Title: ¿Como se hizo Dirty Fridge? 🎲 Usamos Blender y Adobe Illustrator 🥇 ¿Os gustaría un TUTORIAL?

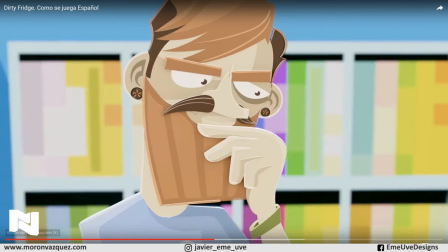(4:07)
Aquí veis, mira, vemos el acabado. vemos el personaje,
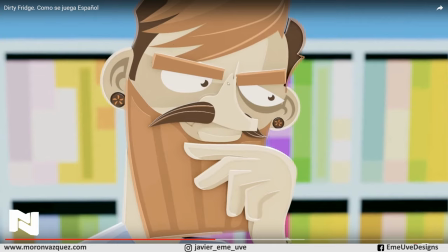(4:13)
esto todos estos son vectores que lo hemos luego trasladado a 3D convertido todo a 3D para hacer la animación,
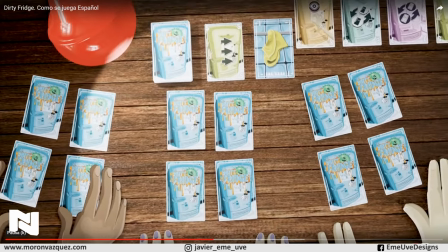(4:21)
la animación también está hecha en Blender y finalmente pues ya os digo que el resultado quedó fantástico
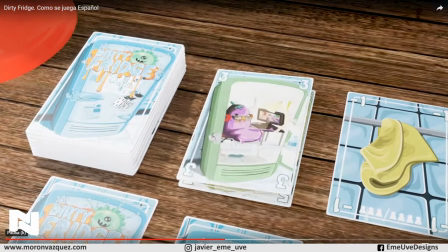(4:29)
toda la animación está hecha en un plano secuencia vamos a Blender
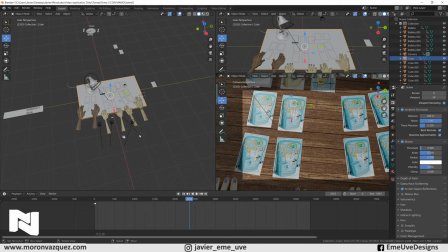(4:36)
toda esta animación está hecha en un plano secuencia con todos los objetos digamos en el mismo
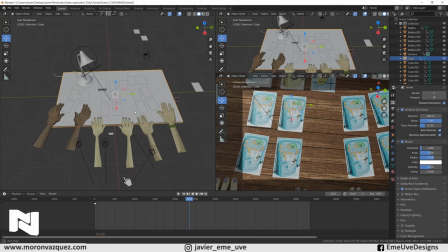(4:43)
trabajo, no se ha hecho plano por plano,
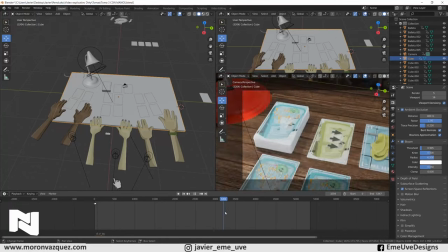(4:45)
se ha hecho todo lo que es la animación, ¿veis? en un plano secuencia y lo único que tiene algunos cortes de cámara que la cámara digamos salta no es que haya un
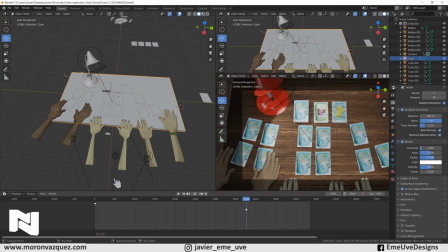(4:53)
corte como tal aunque si podría serlo que la cámara salta a diversos puntos y para bueno para hacer por ejemplo estos primeros planos de las cartas, explicando como va el juego
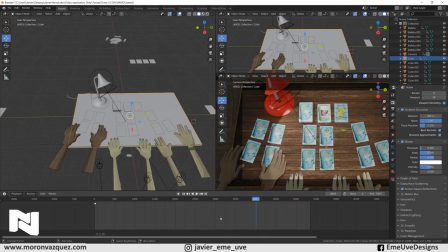(5:08)
y también para sacar otros puntos de vista. Vemos que también en algunos puntos hay algunas cositas raras,
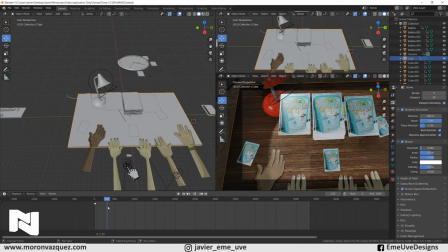(5:16)
como vemos aquí la mano que hace que la jugada porque se duplicó la mano y como esa parte no entraba en la escena, pues no pasaba nada.
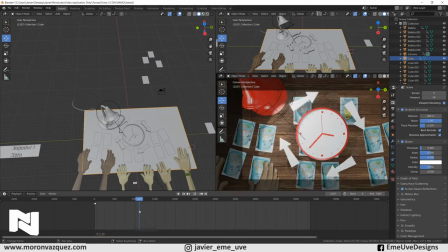(5:23)
Aquí tenemos un reloj que entra en un punto de la escena y veis el reloj, pues a ver, ¿dónde está?
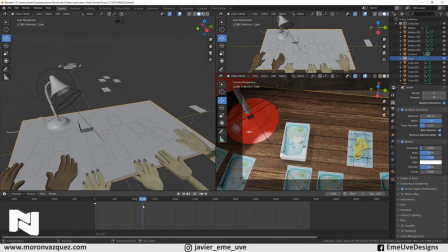(5:29)
Aquí está, fijaos dónde está el reloj, está aquí arriba y cuando entra en escena, baja,
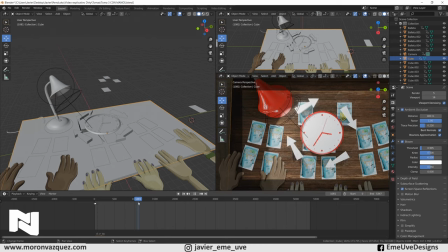(5:38)
lo vemos aquí, Aquí veis, aquí la escena baja, hace la animación y luego se esconde.
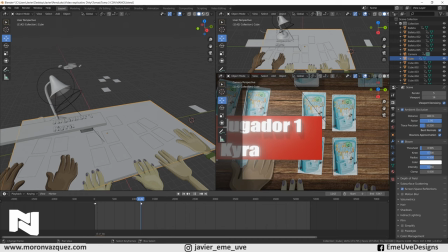(5:42)
Podemos hacerlo de mil formas, pero como tuvimos que hacerlo todo lo más rápido posible, porque vamos un poco a contrarreloj, pues decidí hacerlo un poco más compadre, como se dice por aquí, e ir quitando y poniendo cosas.
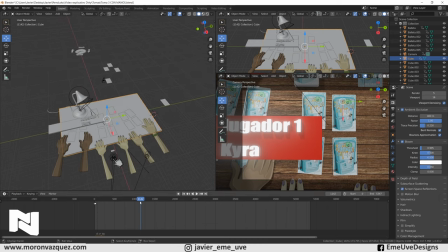(5:55)
Mi idea era que todo estuviera como cuando tú estás haciendo una antigua animación, como podríamos decir un timelapse o un... a ver cómo se dice, ahora que no me sale la palabra. es que un timelapse no es es stop motion que no me salía el concepto
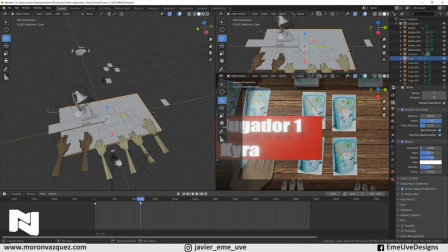(6:13)
pues lo mismo es como cuando tienes una mesa y vas a hacer una stop motion y vas metiendo cosas y la vas dejando a un lado de la mesa pues esa era la
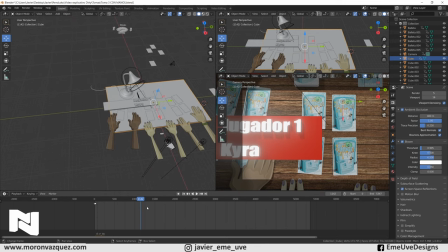(6:20)
idea principal que tenía yo a la hora de animar todo esto si os fijamos el cartel que entra aquí
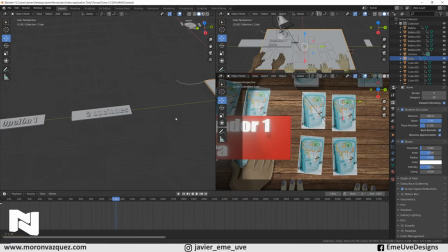(6:27)
el cartel que entra aquí está aquí a un lado y va apareciendo si os fijáis va apareciendo
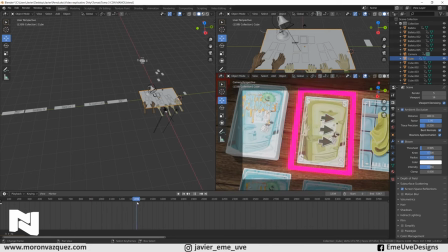(6:35)
y se vuelve a poner a un lado, como el que está trabajando, veis los carteles como van entrando,
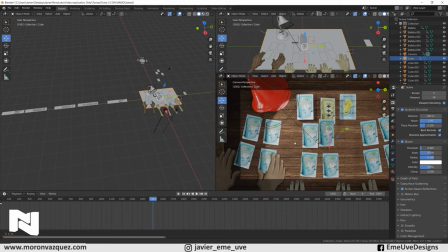(6:40)
como el que está trabajando en un stop motion y va metiendo y sacando cositas.
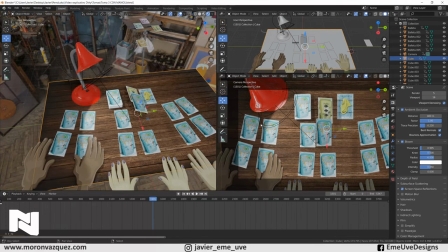(6:46)
Por otro lado, si me meto aquí, veis que en la animación también tiene un HDRI de fondo,
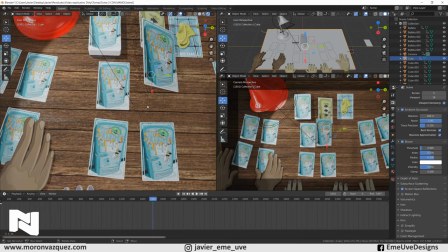(6:52)
todo esto es para el tema del path tracing, para que tengamos algunos reflejitos y algunas historias y quede todo un poquito mejor, al igual que algún normal map como en la mesa y todo es para alcanzar un poco de un pseudo realismo en toda la
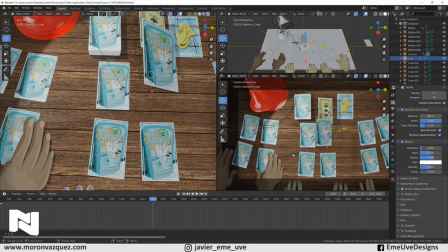(7:06)
escena ya que ya se ve claramente que las manos no son reales pero era todo esto para generar un pseudo realismo
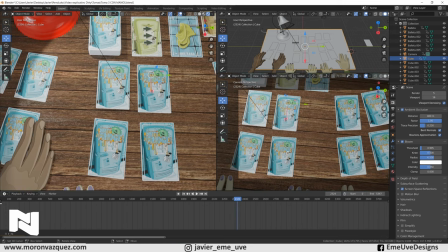(7:13)
aquí tenemos otra cosita que van entrando los ojos estos que se guardan si fijamos donde están los ojos ahora pues si nos venimos aquí abajo están aquí escondidos ¿veis?
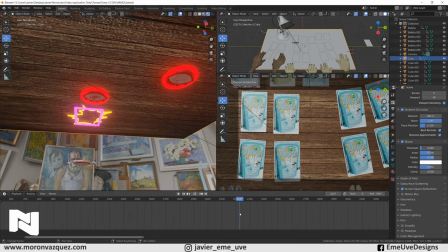(7:23)
lo que hace el ojo es subir y aparece veis a la derecha,
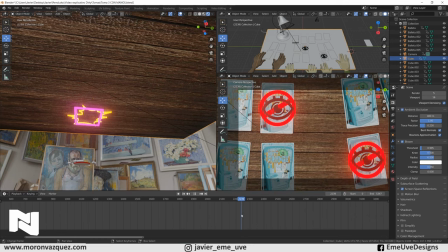(7:27)
sube y aparece ahí como desde el interior y cuando termina de
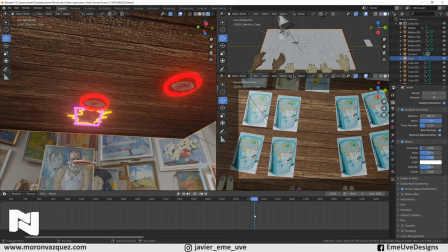(7:32)
hacer su trabajo vuelve a esconderse al igual que estas cositas que están por aquí
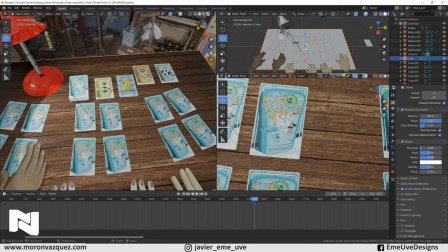(7:39)
el juego queda bastante bien, Chus hizo las imágenes que están en todo el juego,
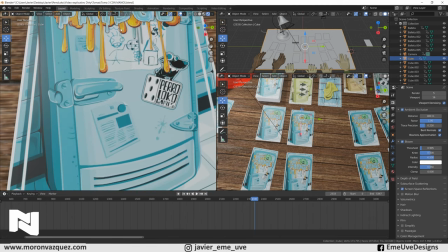(7:46)
todo lo que es la ilustración la hizo él es un gran ilustrador, vemos el acabado de las ilustraciones que están estupendas y os aconsejo muchísimo
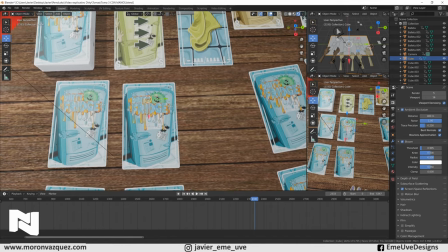(7:54)
que os descarguéis esta maravilla de juego que es un placer tenerla gratuita.
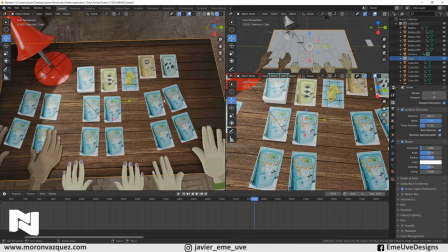(8:00)
Por otro lado, lo que es la parte de la escena,
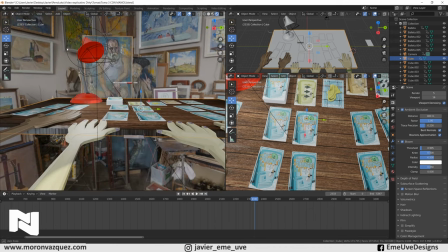(8:05)
por ejemplo esto se hizo en 3D aquí vemos también una pequeña lámpara que ilumina toda
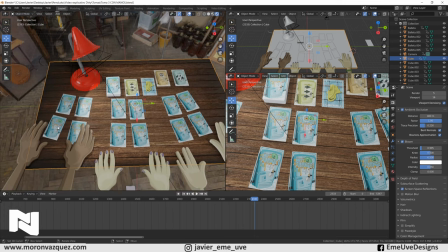(8:10)
esta escena aunque también el HD-Ray hace también su trabajo para el acabado final.